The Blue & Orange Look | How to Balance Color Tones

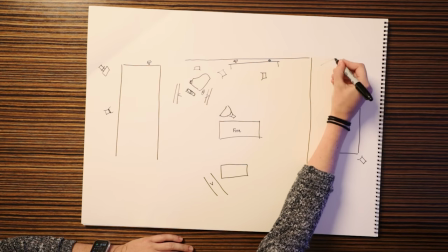725s
So I had the team build uh one final unit right outside of here
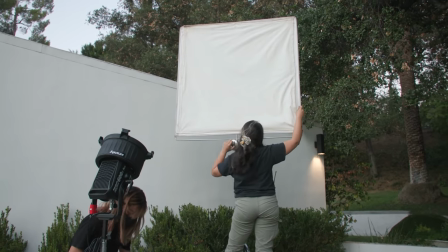730s
and we basically sent a 600x pro into a muzz flop and on the 600x pro into the muzz flop we ended up putting the pale navy
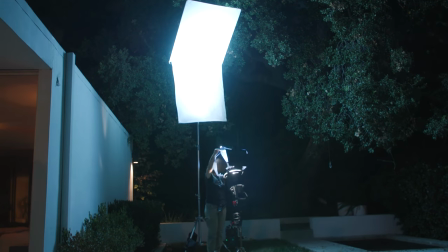740s
gel on just to continue the continuity with the moonlight hue that we were
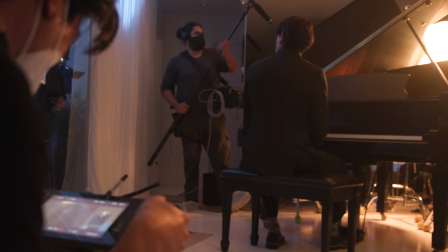744s
going for this was the final shot of the night and we were moving really quickly so i actually got lucky in that a lot of the
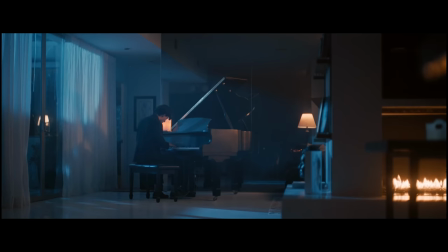751s
lighting that we had in that space already was pretty much set it was an end of the scene the subject is alone and ends up looking out
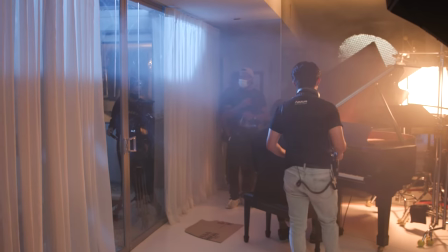758s
of the front yard and so i just felt like it was fitting that he was having his own moment and that we were able to jump that
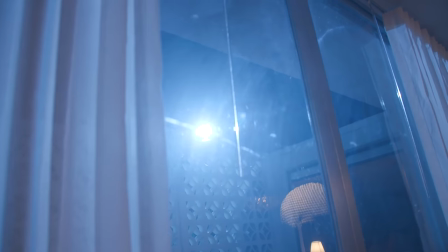764s
180 and everyone kind of understood the room and the layout in terms of the lighting that was the same moonlight that we had going in throughout the scene we were just able to shift the shears and kind of like adjust where we wanted that light to that blue light to land on his face how
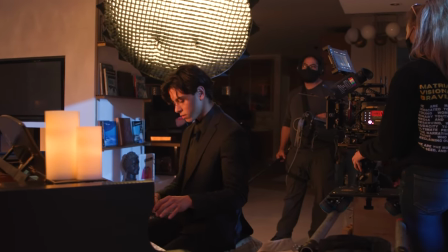779s
did you find the 600x pros in terms of their flexibility and the ways that you used it in this scene yeah the 600x pro
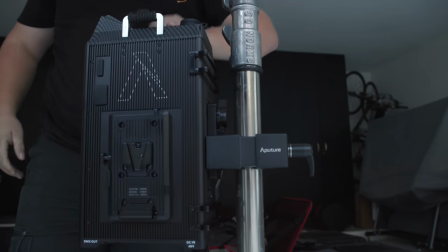787s
was probably the best unit we could have even used for this particular scene it really played every role especially having the ability to go from 2700 kelvin to 6500 we had a lot of practicals going in the room. And so it really helped us to be able to match the color temperature of the practicals that were happening. A lot of times practicals are great in a frame, but they don't always light an actor.
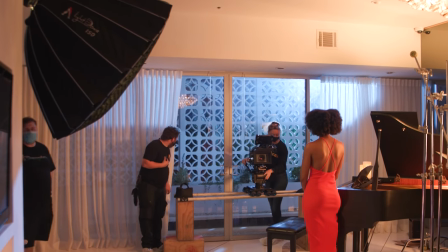810s
And so sometimes you just need to like stick a unit in right next to the practical. It's very versatile.
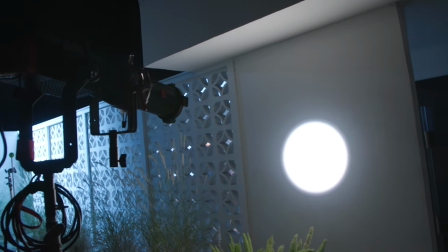815s
Yeah. Being able to create the shape that you want really quickly, create the quality that you're looking for really quickly.
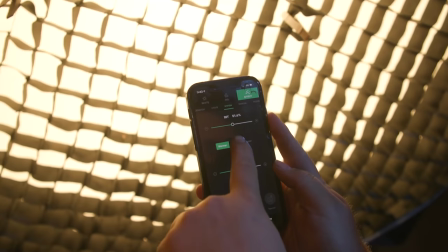821s
The Gaffer and I were able to stand in the monitor and control like six or seven lights using Sidus Link.
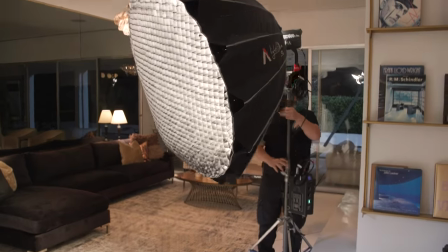826s
There really wasn't anything that the 600X Pro couldn't do. The Light Dome 150 mostly played as our fill light in the scene.
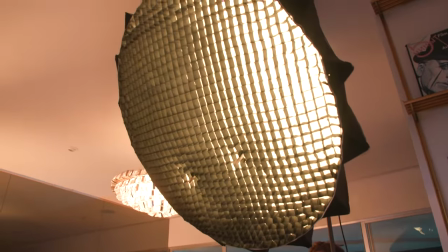833s
So it's really nice to have the option to have that larger soft box around that unit now. It just really gives you that really quick, easy, soft light on subjects or whatever you need it to be on. Thank you so much, Alyssa, for being here. Thank you for putting the scene together. Was this one for you? It was a blast. Yeah, I had a blast. I could talk about this forever. I could too. I could talk about lighting for hours. Yeah.
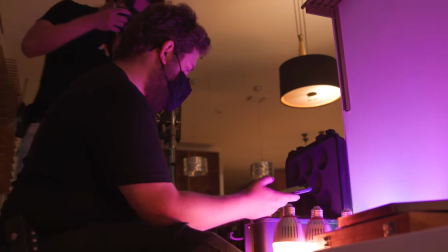853s
So if you enjoyed this kind of longer form breakdown doodle let us know in the comments.
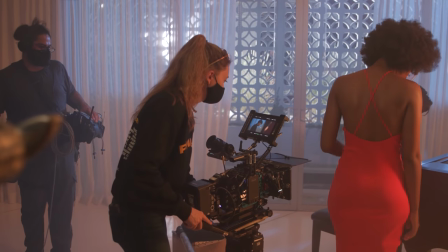859s
If you had any advice to up and coming DPs, what would that be? I guess I would say it's always important to go into your projects as prepared as possible,
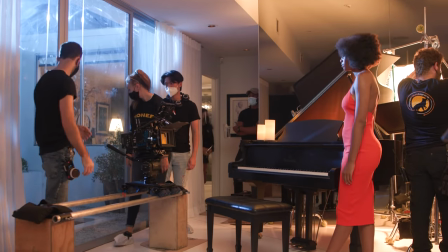869s
but also prepare for your plans to change and be okay with that flexibility. If you're enjoying this content, please follow Aputure. Subscribe to this channel, follow Aputure on social media. You can follow me on social media, Alyssa, your handles are? At Alyssa underscore Rooney on Instagram. there we go so follow us on instagram she always posts like really cool stuff and keep up with her and all of the new cool stuff that she is shooting and of course uh happy shooting everybody bye